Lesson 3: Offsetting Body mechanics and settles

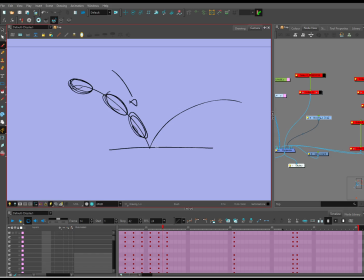So you're going from like a force to all of a sudden it's like impacted. It is the same with parts of the body, right?
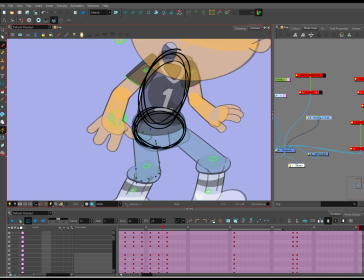And this is why it's always back to a bouncing ball. And this is why traditional drawing principles
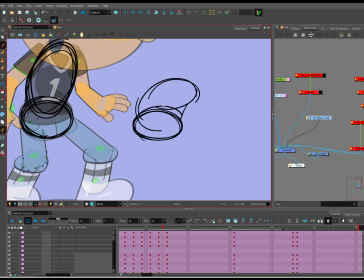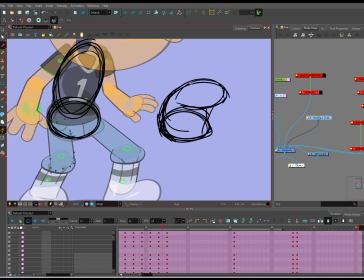a lot of the times when I am using Toon Boom and I'm animating,
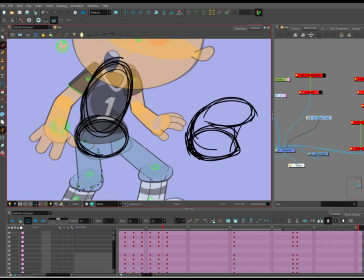people see the program and they see me using it and they see me deforming things and squashing and stretching things and all that. But this is I'm using a flour sack. It is the mental imagery of, you know, the physicality of the character and how I want them to move.
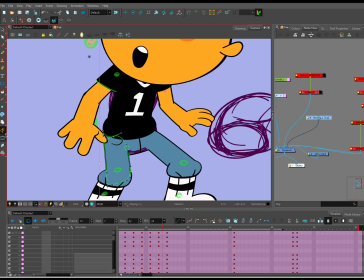So when we're offsetting body mechanics, I'm not talking about the program.
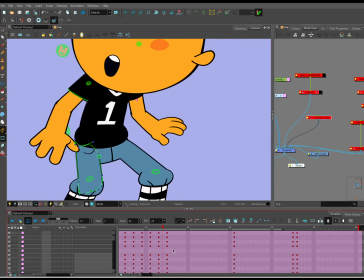I'm talking about, and in just like offsetting on pegs. Yes, that is a part of it because we're using this program, but it is about the animation principle of offsetting mechanics,
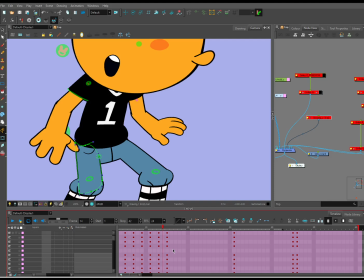bodily like physicality, muscles, and the push and the pull of these forces on each other.
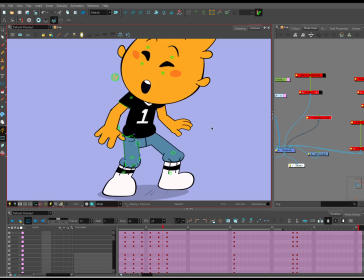And when you kind of see them as squishy shapes, like this is what deformers should do, right?
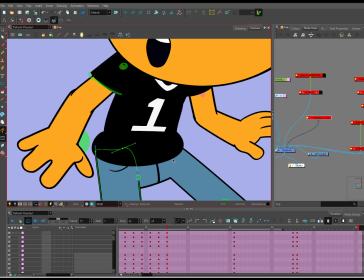Like it no longer looks like it slides anymore. It looks like it's impacting, right?
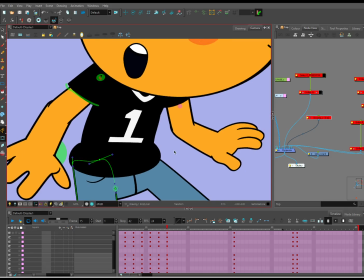And this is what's going to get your harmony animation looking a little more naturalistic.
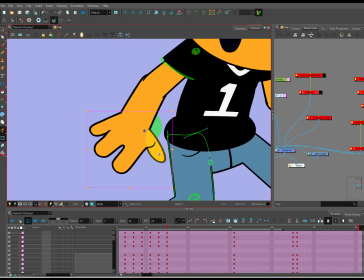And it comes down to, well, you have to train your eye. It takes a long time. But it's really about understanding the simple shapes and how they interact.
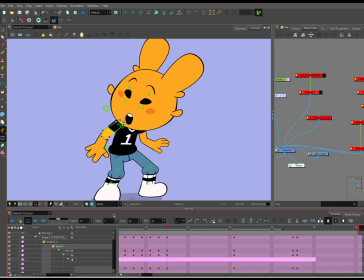This is why I like simple Toon Boom rigs. I like simple shapes because I can do this more.
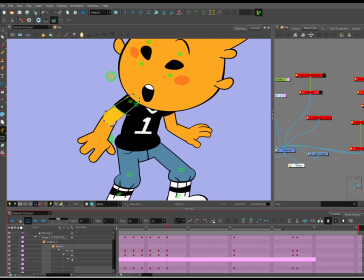It takes a lot longer the more details you have. And the more details you have in a rig,
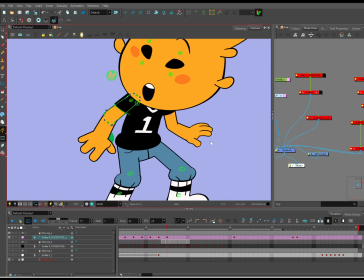the harder it's going to be to move all those details and make those details seem flexible and give them all the proper weight, right?
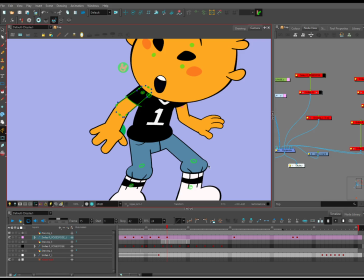Like, all of these things go into timing. And we'll go on a tangent. That's for Wednesday.
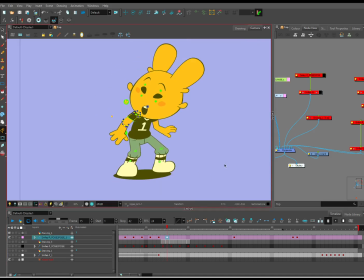Okay. Squash this down, and then settles up. Okay. I'm gonna stop it. I'm gonna start. I'm just gonna, well, save first. Gosh, save before you play.
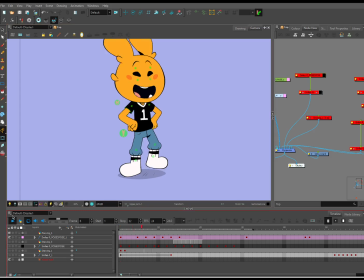The timing is not, this is all just in a row. What am I doing? So,
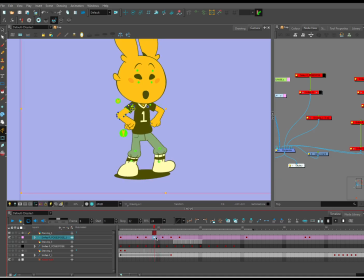honestly, probably don't even need this one. I almost feel like this one is
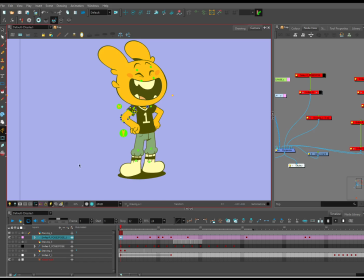let's try this one.
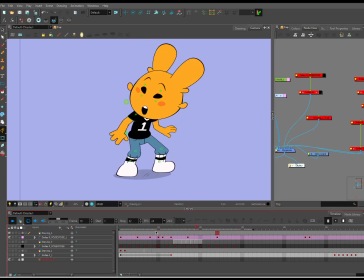Okay, this actually works pretty good. It still looks a little choppy, and I'll tell you why, right? So you're here, it is weave though. You're here with me. I wouldn't be doing it if people were watching.
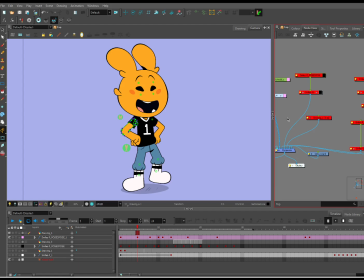So like, I really do, like, I say it, but I am sincere when I said weave because it does make a difference when I'm doing it for people.
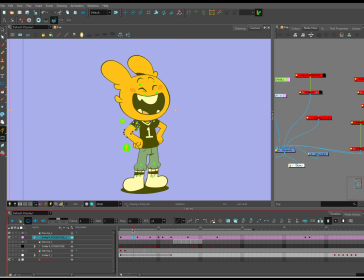So we do need, this is big. We do need an ease out. So this is an extreme.